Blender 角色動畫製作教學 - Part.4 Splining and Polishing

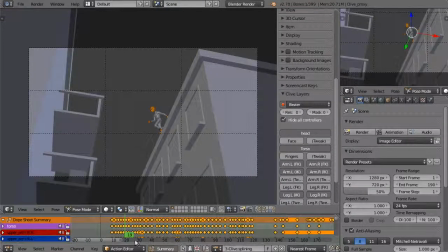0s
It's now time to get into the splining and polish pass. This is when we get into higher detail with our timing and spacing.
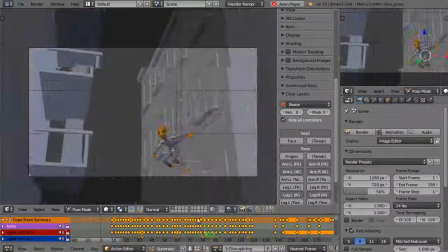7s
So we've got this blocking animation all in constant keyframes. It looks nice, it's got some weight, it's got some attitude.
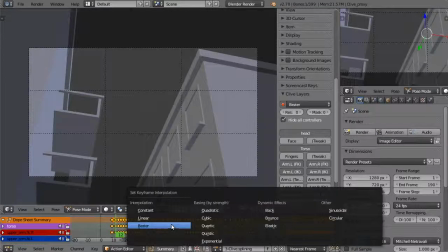14s
Now if I switch this over, all these keyframes, switch them over to Bezier interpolation,
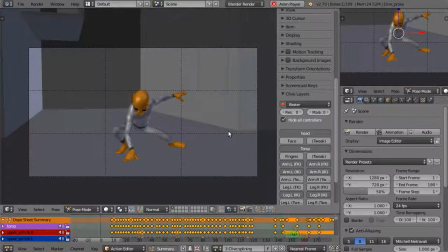21s
you can now see the animation suddenly looks really floaty, and it seems to have lost something.
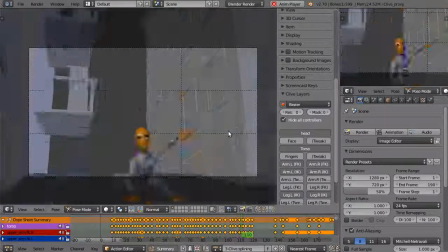27s
And it's actually easy to get discouraged at this stage, because you've done all this work and you seem to go backwards a little bit.
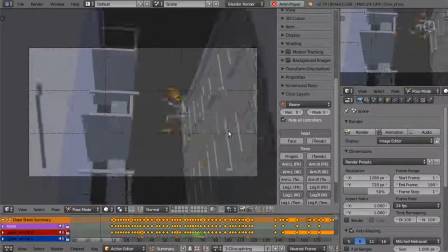34s
Well, actually all that's happened is now looking at the animation at 24 frames a second.
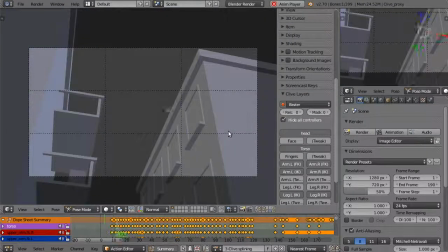39s
So it's like looking at the animation in higher resolution, but Blender is filling in the blanks for us. All the information about what's happening between the keyframes is being generated automatically by Blender.
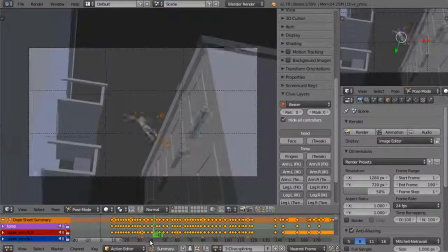52s
So as an animator, it's now time for me to get in and define what's going on there and get rid of this floatiness, this automated look.
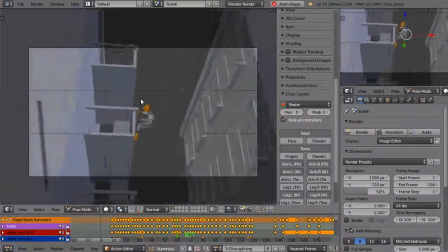61s
And we're going to do this mainly in the graph editor.
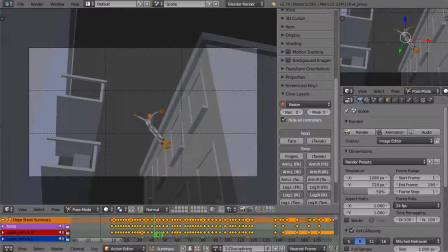65s
So it's a good idea to just check out what the graph editor is looking like right now. Let's select all these controllers.
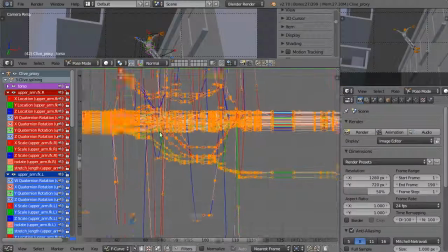76s
So check it out, there's keys everywhere, it's like spaghetti. And a lot of these keys I know aren't necessary, because as I've been blocking,
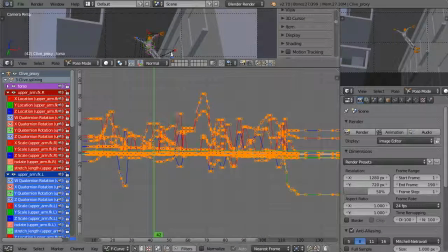85s
I've been setting keys on the whole character, even when I'm not animating some of these controllers.
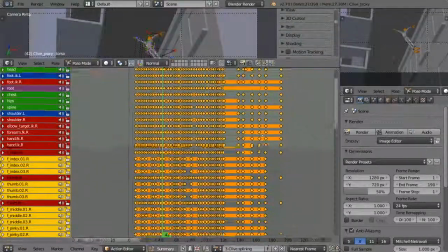91s
So there's an easy fix for cleaning this up before we really get into the splining pass,
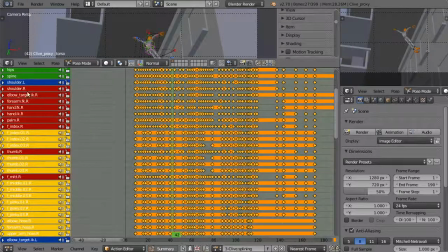96s
and that is by selecting all these channels and just pressing the O key.
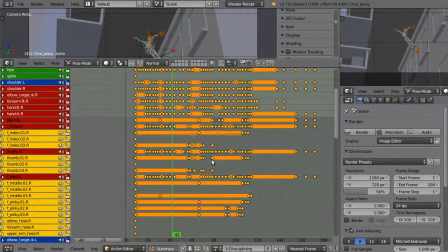100s
Now I could have also done that in the graph editor, it works just as well in the graph editor, but it just becomes very obvious what's happening here in the dope sheet.
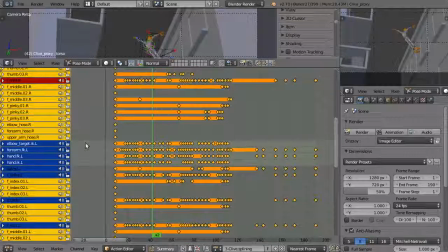110s
Blender has just cleared out all the needless keyframes. So some of these controllers that weren't animated at all now only have a single keyframe at the start,
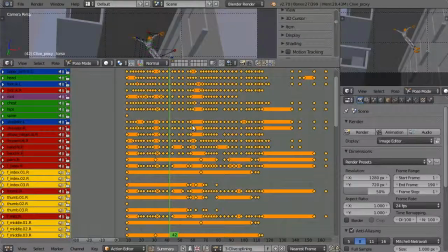118s
and the other ones, when the keyframe wasn't necessary, they've just been removed.
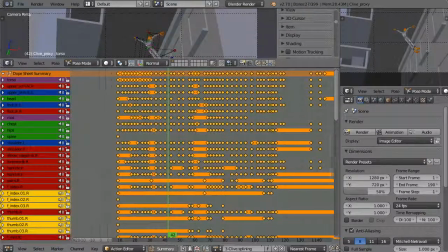123s
So now as I go through in my graph editor, it's going to be a lot cleaner and easier to use.
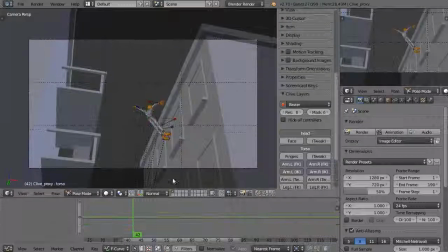130s
So the other thing is, as we look at our splined animation,
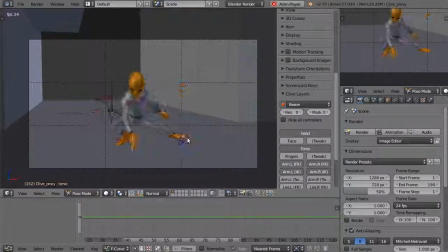138s
just look at all the problems that need to be fixed, it's easy to get overwhelmed.
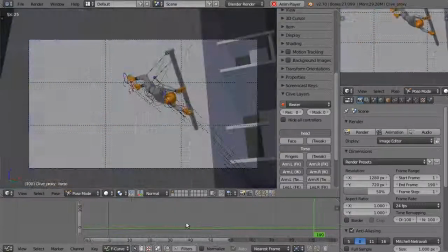142s
So really the best approach is to get in and just split everything up into smaller tasks.
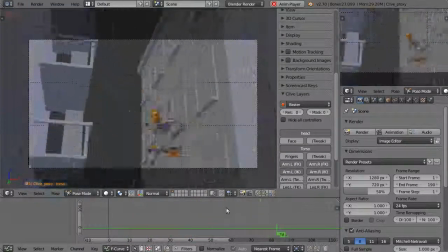149s
This actually applies to any complicated task you want to do, is just to split it up into smaller tasks, and it just makes it a lot easier to deal with.
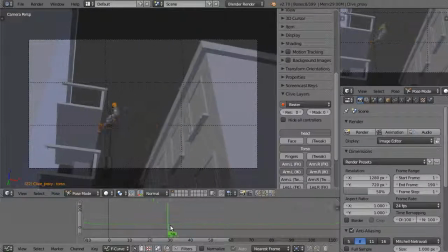156s
So the first bit I'm going to deal with is just where he jumps across the alleyway. I'm just going to refine that, try to make sure that I can get that sort of momentum happening that I had in my blocking pass.
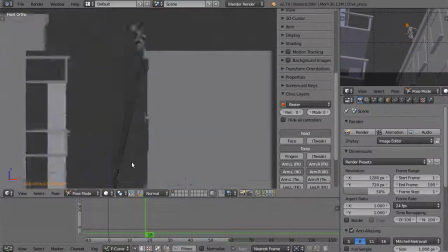170s
So that's only about 25 frames.
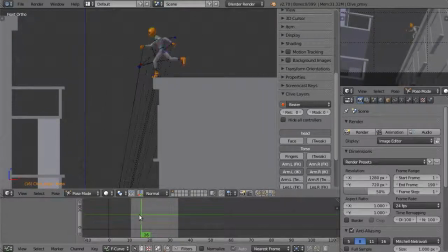174s
If I define a preview, it's about that. So I've only got a few things to deal with.
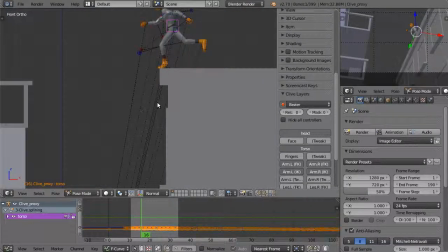182s
I generally start with the torso.
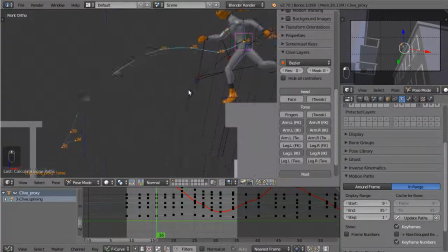185s
So it's a good idea to actually generate a motion path and just keep an eye on what's happening with the arc of motion. Now, as I adjust this torso, I'm expecting particularly the IK controllers to suddenly start looking a bit weird.
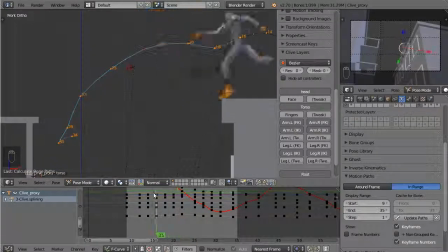199s
That's alright. This is all part of the polishing process. So on this torso, I actually want this to be a little bit higher here.
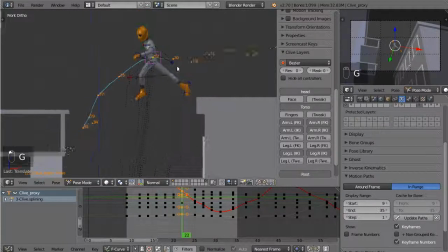207s
I want him to sort of have a bit more bounce as he comes off that roof. In a run cycle, this would be the up extreme.
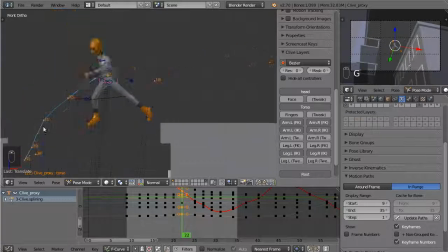214s
So I don't actually want it to be as high as this previous up extreme, because he is jumping downwards, but I still want it to be higher than this key here.
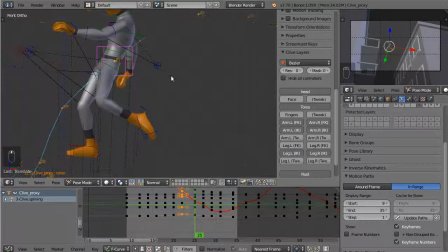224s
So it's going up, and having adjusted that, I can now see what I need to do here. It sort of informs me as to what to do here to make that arc of motion nice and realistic. I want to describe a bit of a parabola.
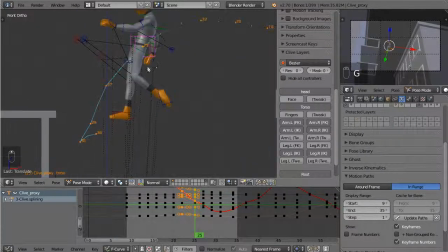240s
So as the gravity takes hold, so it has this parabolic arc coming down.
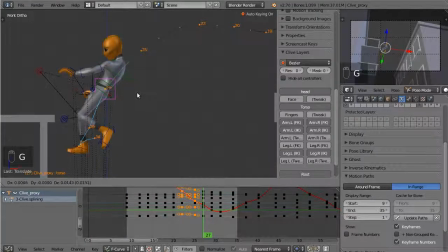249s
And here, I think I'll actually move him backwards. So here we go.
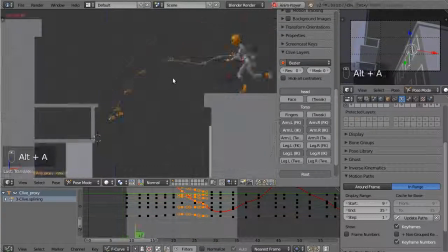257s
So now we've already got a bit of a nicer arc.
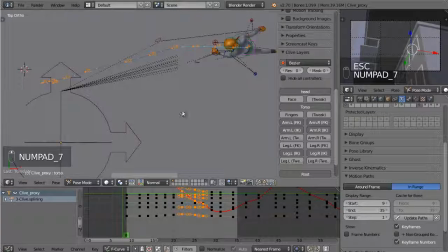263s
I'm also going to do this in the top viewport. Let's have a look. Yeah, you can see it sort of wiggles around a little bit. So it's a case of trying to smooth this out. And I think I can just do it from here. Just work through.
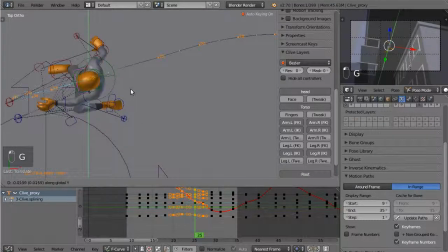282s
It should be almost a straight line, because pretty much he can't change direction in the middle of the alleyway.
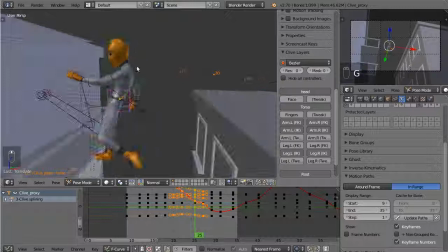291s
Sort of while he's floating through air, it's very hard to change direction. So certainly not wiggling around like he was.
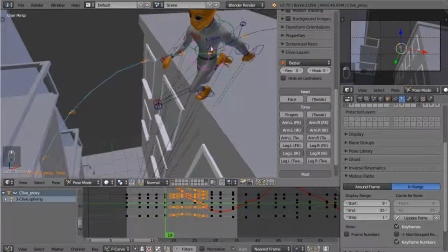299s
Now I need to have a look at this rotation on the torso. I've got a bit of a rotation happening in the Z axis.
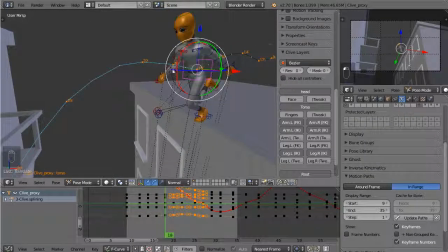307s
You can always just double check what axis to adjust by clicking on the gimbal.
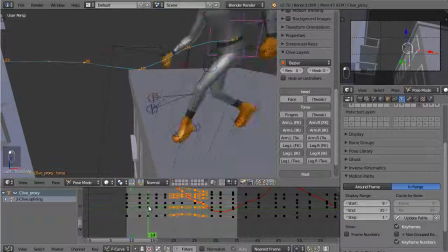314s
So this Z axis rotation seems a little strange. He seems to do a bit of a kick.
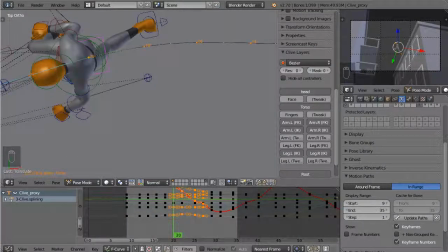321s
Like he rotates there and then stays where he is. So let's go and find the Z rotation.
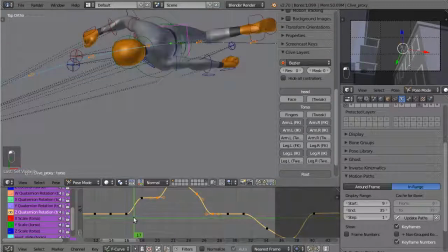329s
And sure enough, you can see it in the curve. He sort of does this sudden rotate and then stays where he is. So I'll just actually adjust that. I'm actually going to ease into that rotation a little bit and make sure he continues rotating around.
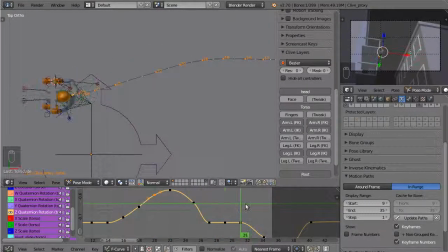346s
And then coming back again, he seems to sort of like swing back very quickly, when actually it's only at this point that I need him to be at that rotation. So I'll just adjust this. This is all because as I'm blocking, I sort of duplicated some frames, didn't adjust the rotation,
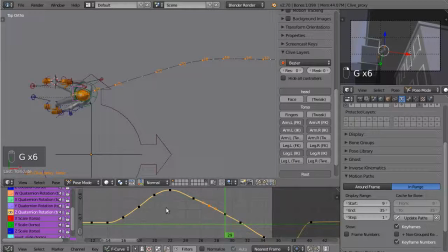365s
and so some rotation gets held over a few poses.
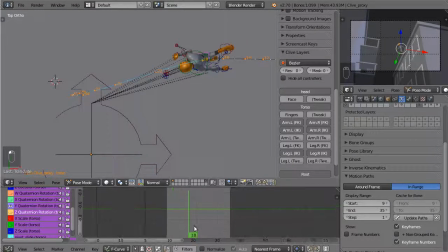372s
So while I'm here, I might as well just double check the other rotation. I haven't really adjusted the Y rotation.
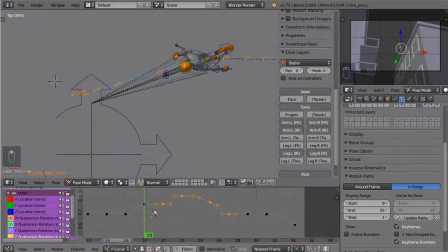382s
But I just want to make sure that on the W, I'm going to do a similar thing. Just smooth it out a little bit. In general, rotation should be fairly smooth.
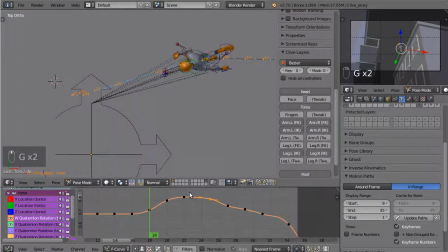399s
Location also, but you have a bit more of a jerky motion when you have like foot contacts and stuff. But certainly with rotation, you want to actually smooth out the curves.
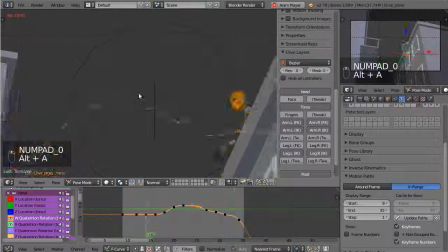411s
So always double checking it in the camera viewport.
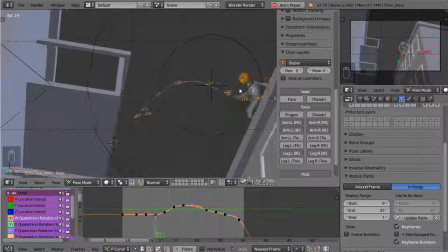418s
So I think ignoring the issues with the IK feet and also the upper body, just looking at the gross body motion, I think the torso is looking pretty good. So now I can actually go on and polish some of these other things, particularly these IK feet,
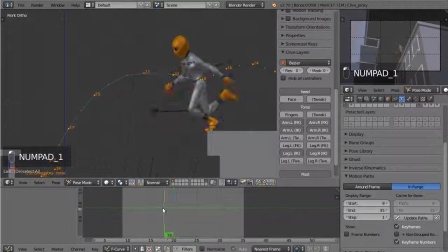436s
because having adjusted the height of that torso, you can see now I've got an overextension, and in general the foot really needs a bit of help. So let's just calculate a motion path and just really check out what's going on.
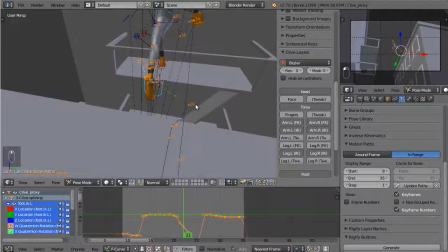451s
Well, you can see we've actually got a bit of a strange sort of anomaly happening here. The foot sort of kicks sideways as it comes off. That'll be something that I just missed in my blocking, so I'll just move that over.
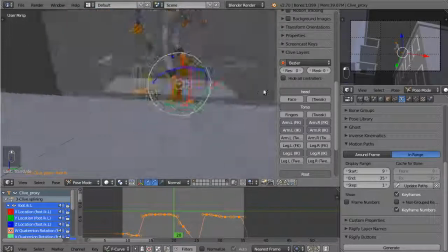469s
And the feet can actually describe a bit of an arc.
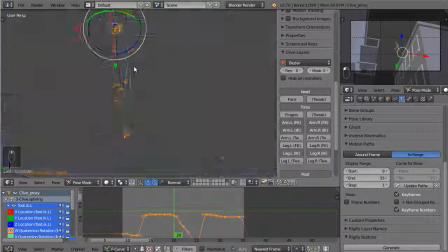473s
They don't have to be a straight line on this jump over, because basically they're going to be swinging from the body.
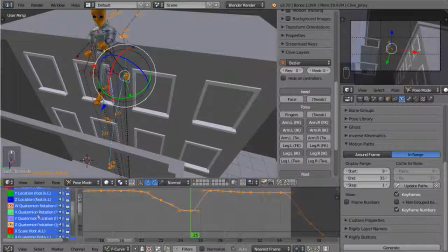483s
Now I want to just adjust this rotation as well. Let's keep an eye on this as it comes over, because after all of this I'm going to be adjusting